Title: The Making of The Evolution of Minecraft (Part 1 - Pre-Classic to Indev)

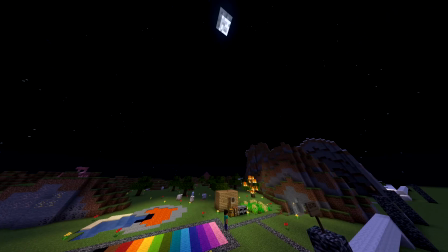(8:03)
I kind of had to set up a wonky timer for it, just because if it goes through the time too fast,
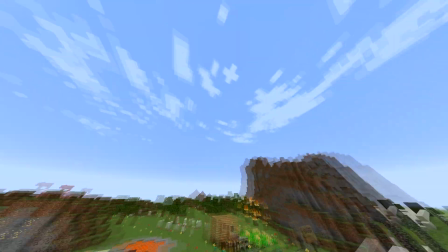(8:09)
it's really just awkward, and you don't get a full see the full cycle of the sun going down and turning to night,
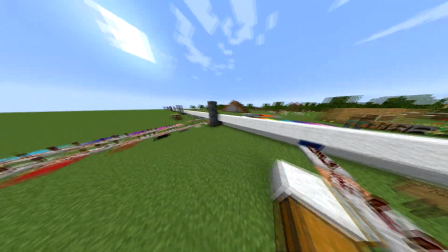(8:17)
which is what I wanted to see. So I just have it set on a weird cycle that doesn't transition quite as fast.
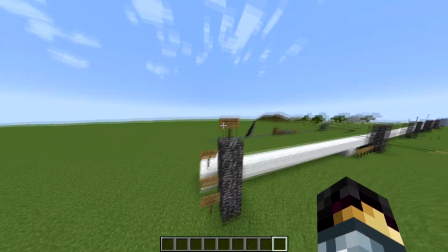(8:22)
So yeah, I mentioned these signs up top earlier that just say the start of each development cycle.
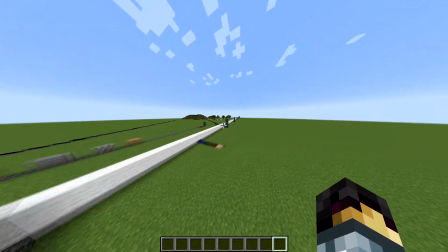(8:27)
So obviously this is pre-classic, starts here with just the very basic stuff,
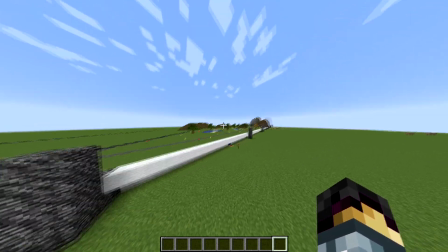(8:31)
and then classic starts here with adding a bunch more like world generation stuff like that, and that goes on for quite some time,
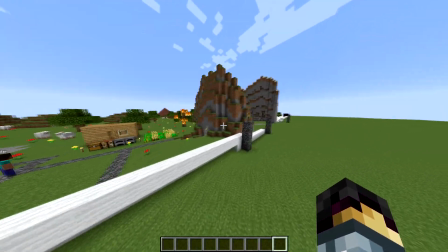(8:36)
with Indev starting at this point. And we're gonna go just to the end of Indev today, just because of the type of stuff that was added.
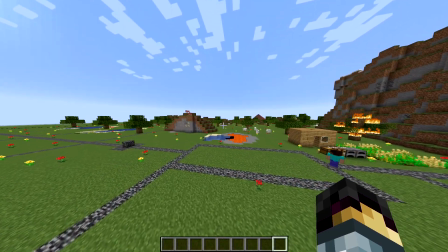(8:43)
And so I don't go by each individual version that was added to the game.
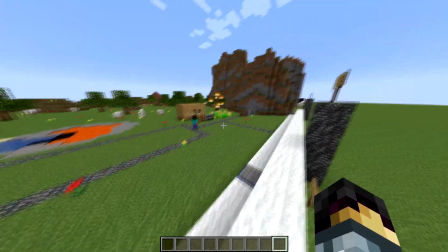(8:46)
I'm not going like version 0.01 of Indev and then 0.02 of Indev and just going down that and seeing what's added.
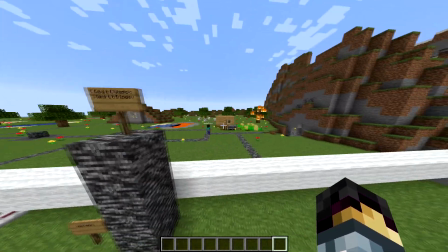(8:54)
So I'll take all of Minecraft Indev and then intermix the changes to make it flow better.
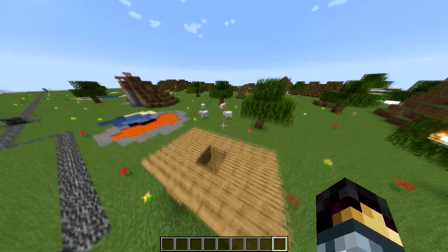(8:59)
Because plus, if you look back on the wiki back from early 2009 and 2010, it's just not really well documented and hard to look through.
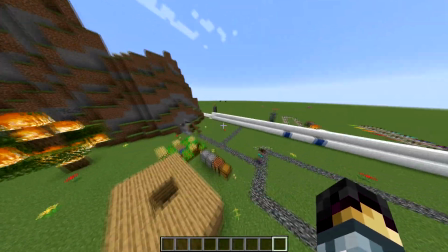(9:08)
So a lot of this time that I spend working on this project is actually just digging through old wiki pages and trying to make sure that everything lines up and is factually correct.
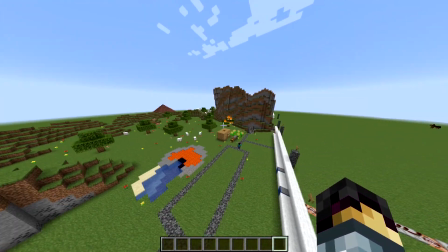(9:16)
But yeah, there's been quite a few times where I've had to go back and retroactively change something because I realized
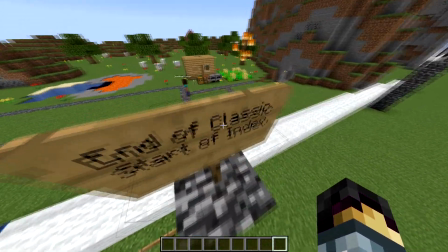(9:21)
one wiki page said it was added in that version when it wasn't actually added till a future version.
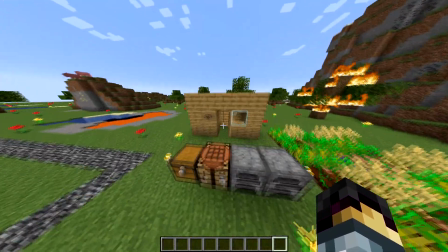(9:25)
So it just kind of makes stuff pretty challenging.
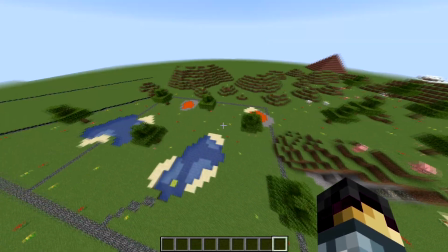(9:28)
And then I should probably mention, when I go through and build all this stuff, it's actually all built by hand, but it's all just taken exactly out of a version.
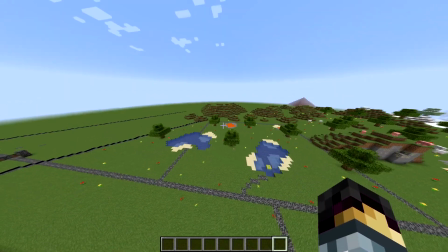(9:35)
So I'll go back to an old classic world and work on this and see, is this what lava pools look like in this version with the sand or with the gravel and stone?
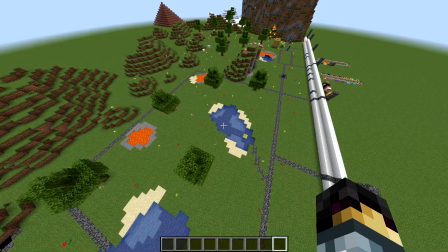(9:43)
And so I'll copy it block for block in here. And you know, I've been asked by some people that know about this project why I don't just use world edit,
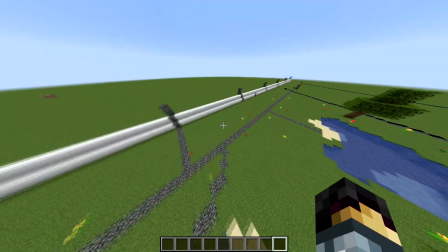(9:50)
and it's kind of just, I like the experience of just sitting here building it myself. It just makes it feel I don't know, more enjoyable for me.
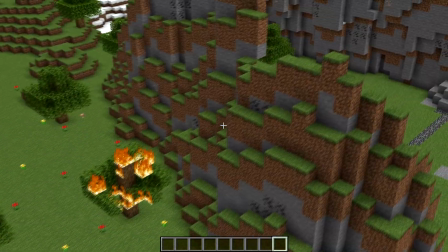(9:57)
So I just built everything by hand, all the way down, which is, these mountains took like 3 hours on their own to do both sides.
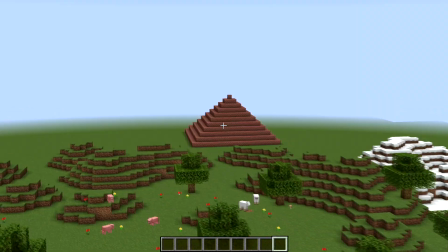(10:04)
That wasn't very fun. Back there you see a brick pyramid.
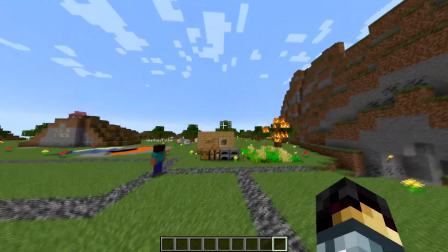(10:07)
That was one of the original randomly generated structures that I just felt like throwing in the background as an Easter egg.
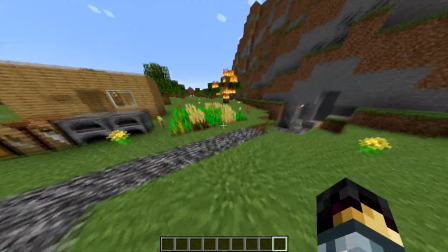(10:13)
And so yeah, this is the last version that I haven't gone over yet. Indev, they started adding crops, of course, and fire.
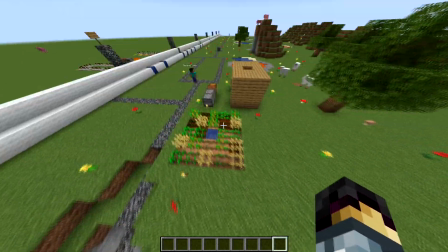(10:19)
I have no fire tick on, so nothing changes here, as well as I have no game ticks on, so it just, nothing, no crops grow.
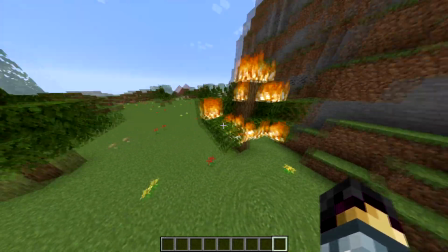(10:27)
There's no game updates, and it just helps make things like this a lot easier, so I can kind of not have to worry about this tree burning down and have to repeatedly build it.
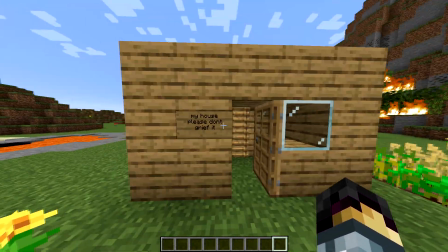(10:35)
I also made a little shack here. It just says, "My house, please don't grief."
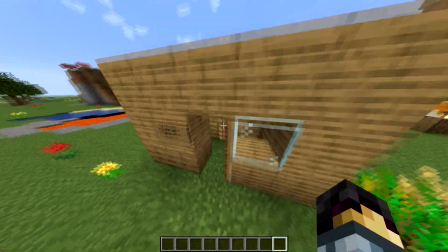(10:39)
I don't think you can actually see it from the track, but it just kind of shows off that ladders, doors, and signs were added in this version.
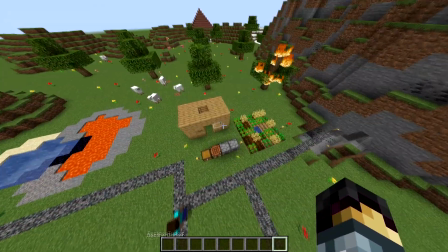(10:45)
Glass obviously being added in the previous version.
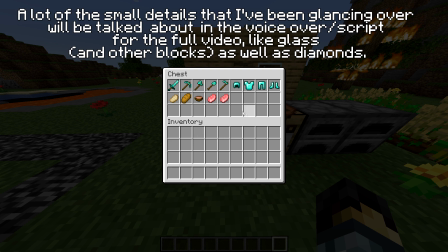(10:47)
And then this chest, which no one would ever see, is kind of a throwback to the older versions with food and stuff like this only being stackable by one.
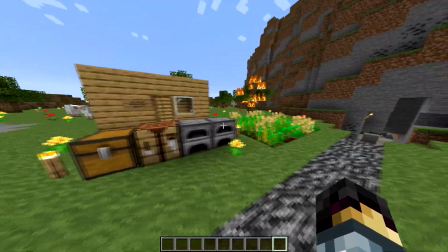(10:56)
So actually, I just double checked. I think I almost forgot to add diamonds to this project.
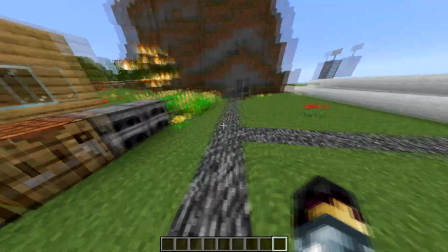(11:00)
Obviously, there's a diamond gear in here, and I believe I wanted the player to suit up in diamond armor before heading down into the mines, but that would have been a pretty major thing to miss.
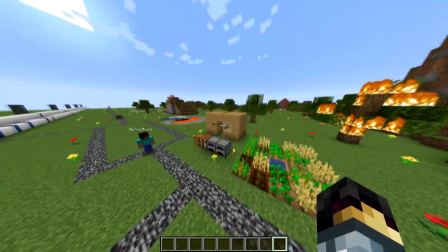(11:08)
I have a little crafting station set up here just to kind of imitate what a little build would look like back in Classic and the Indev versions of Minecraft,
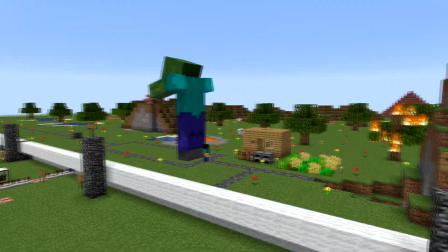(11:16)
since there wasn't a whole lot you could actually do back then. So yeah, that's pretty much the end of Indev, and I've swapped my FOV back,
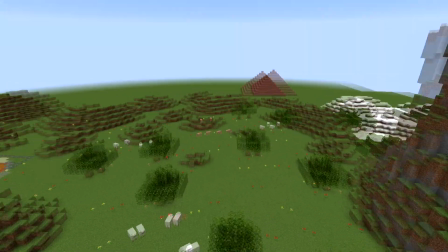(11:21)
but I just kind of want to show off the background here, and you'll see these like facades of hills and mountains that I set up here.
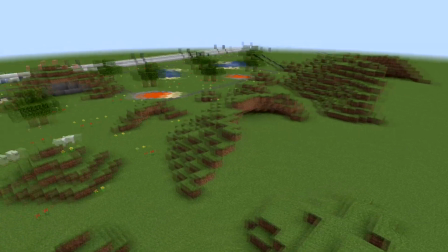(11:27)
And yes, I built them all by hand, they're just a facade,
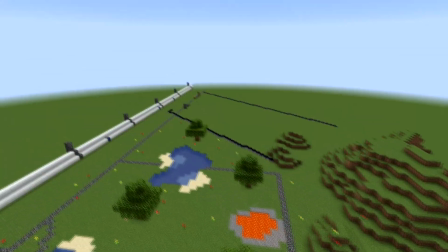(11:30)
but I built these because it helps to keep the scene feeling complete without like feeling it goes on forever like it does at the beginning.
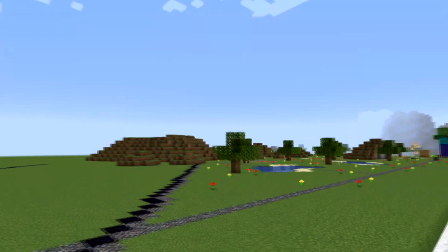(11:39)
It's just obviously an endless blank slate, and that's kind of why I set the render distance to 12 for just to make sure you can't see too much,
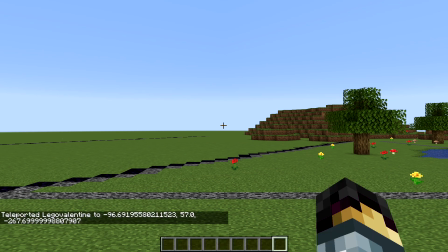(11:46)
but at the same time you see just the amount that I want you to. But so if we set my coordinates and set the camera count properly, this is why I set the FOV back to 50,
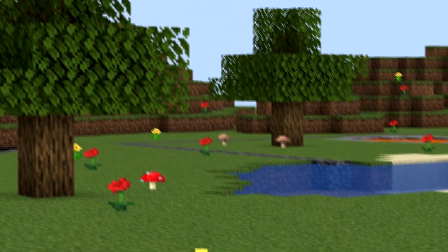(11:54)
but like over here you can see there's a little gap under that tree that you can just kind of see on infinitely.
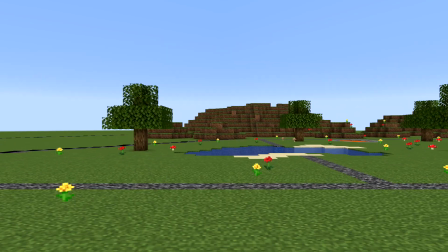(12:00)
So that's the type of thing I'll go back and fix when I get the chance. It's just not something I noticed originally, or like right here, there's just a big gap leading on forever.